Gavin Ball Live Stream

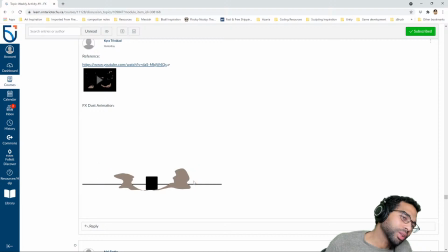(50:00)
I think it's pretty solid. I kind of, I guess, feels almost like a wave, like water, right? Part of it feels like a wave, part of it feels like dust. So it seems like a splash. I guess that's what I'm responding to.
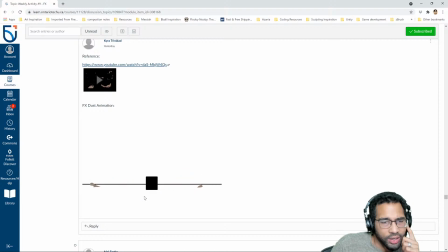(50:15)
In some ways, it seems more like a splash than dust kicking up. But I mean, it still works. I think a two-tone on this would also be effective, but not bad, not bad.
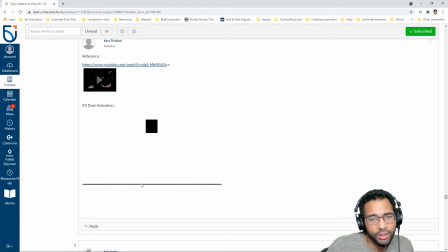(50:29)
Like it could be mud, maybe mud. I think I see mud because it kind of got more of a splashy kind of vibe to it.
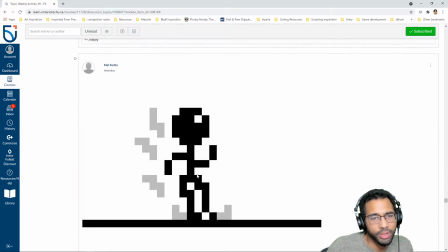(50:40)
Cool, pixelated dust.
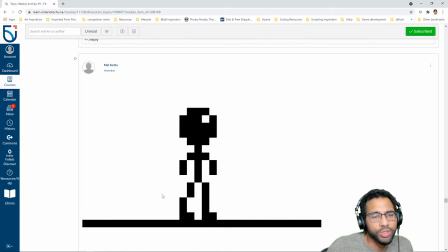(50:44)
So for you again, also just be mindful of when it starts. It seems like it's starting before they hit the ground, and then when it dissipates and how it dissipates. Let it kind of kick up and then kind of dissipate naturally.
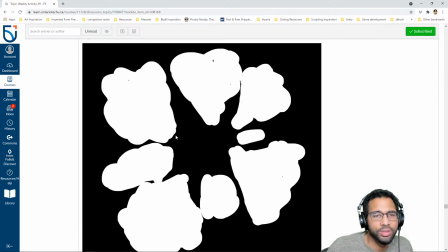(51:03)
Okay, same thing here. Just take your time. Okay.
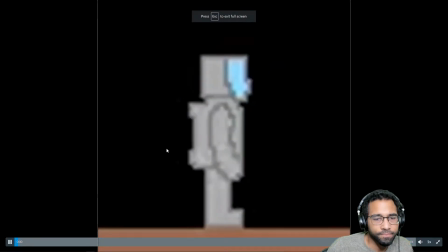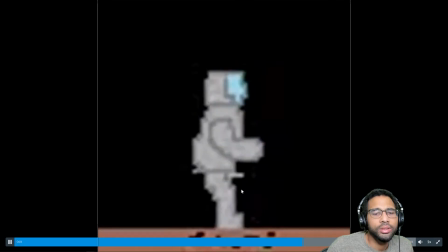(51:16)
It's a little hard to tell, but I'll have to see it probably in game and see what that looks like.
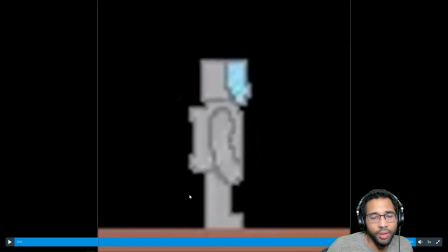(51:25)
I think it might be better if it kicks up above the ground versus below, like a shock below the ground. But that's my kind of impression from looking at. Not a bad jump, kind of off balance backwards, but we're not talking about that right now.
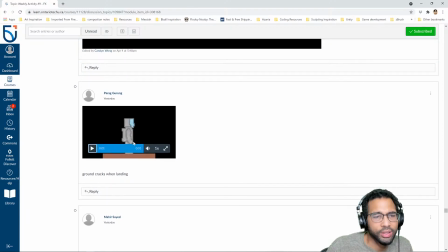(51:41)
Oh, ground cracks. So if the ground cracks, I kind of expect it to stay cracked, and it doesn't quite look like cracks as much as it looks like a shock wave. So it would be cool if it did crack, but like you'll want to maybe make a brick that has a cracking animation, and then it stays cracked.
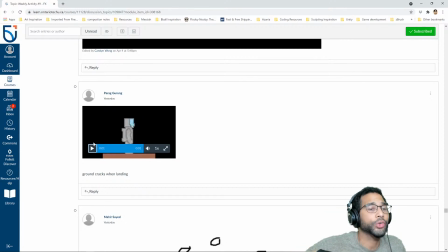(51:59)
So an uncracked version, a cracked version, and then a cracking version that is animated to transition, and then swap out the uncracked version for the cracked version after the cracking happens.
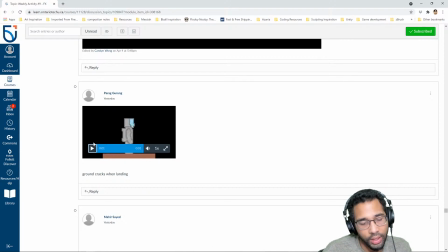(52:13)
I think that would be really neat, and that's like kind of like a really cool feedback thing, for a game. That you're not just kicking up dust; you're actually breaking the ground when you land on it. That'd be super neat. That'd be cool.
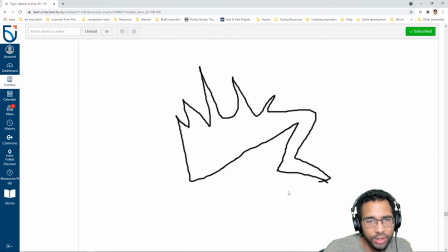(52:28)
I think just again more time, more attention needs to happen here, and I can't fully see what you're going for.
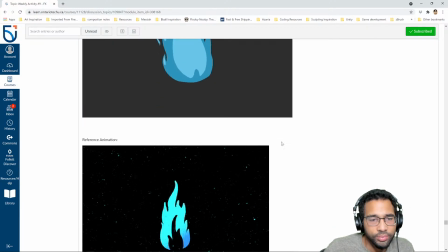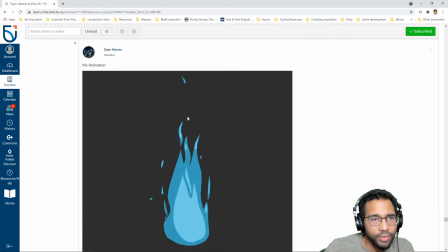(52:42)
So it's not bad, not bad at all. A little bit of the kind of the back and forth, so the end doesn't quite hook up with the beginning. It is so it needs some work in that regard, but I like the way
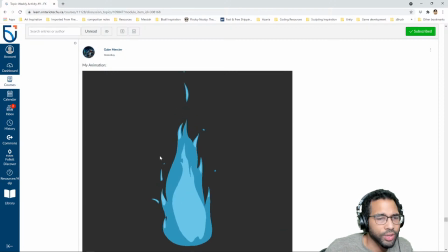(53:02)
these little flame parts are kind of coming off the form,
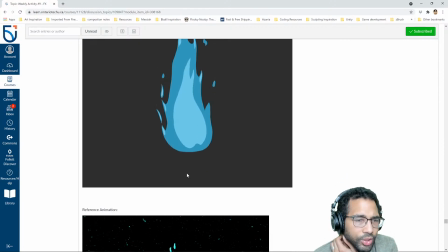(53:09)
so not bad.
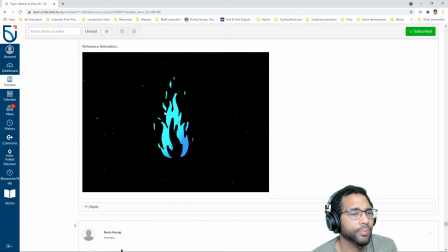(53:11)
The reference is like far fewer frames, it looks like, which in this case kind of works.
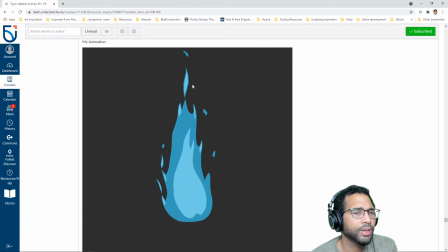(53:22)
You have a few more in betweens, which is effective. I like it, but try to avoid the see up and then pop back down. Try to see if you can't find a nicer hookup from the end to the beginning.
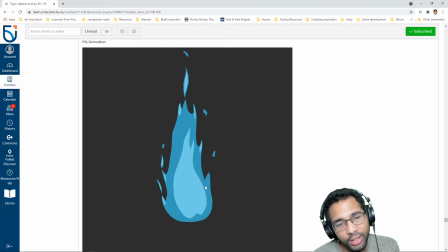(53:39)
And generally speaking, you almost want to think of like this part of the flame is moving upwards. So just like these parts are coming up, this main body of the flame is moving up, and then moving up, and then moving up, and each one is being replaced by a new part.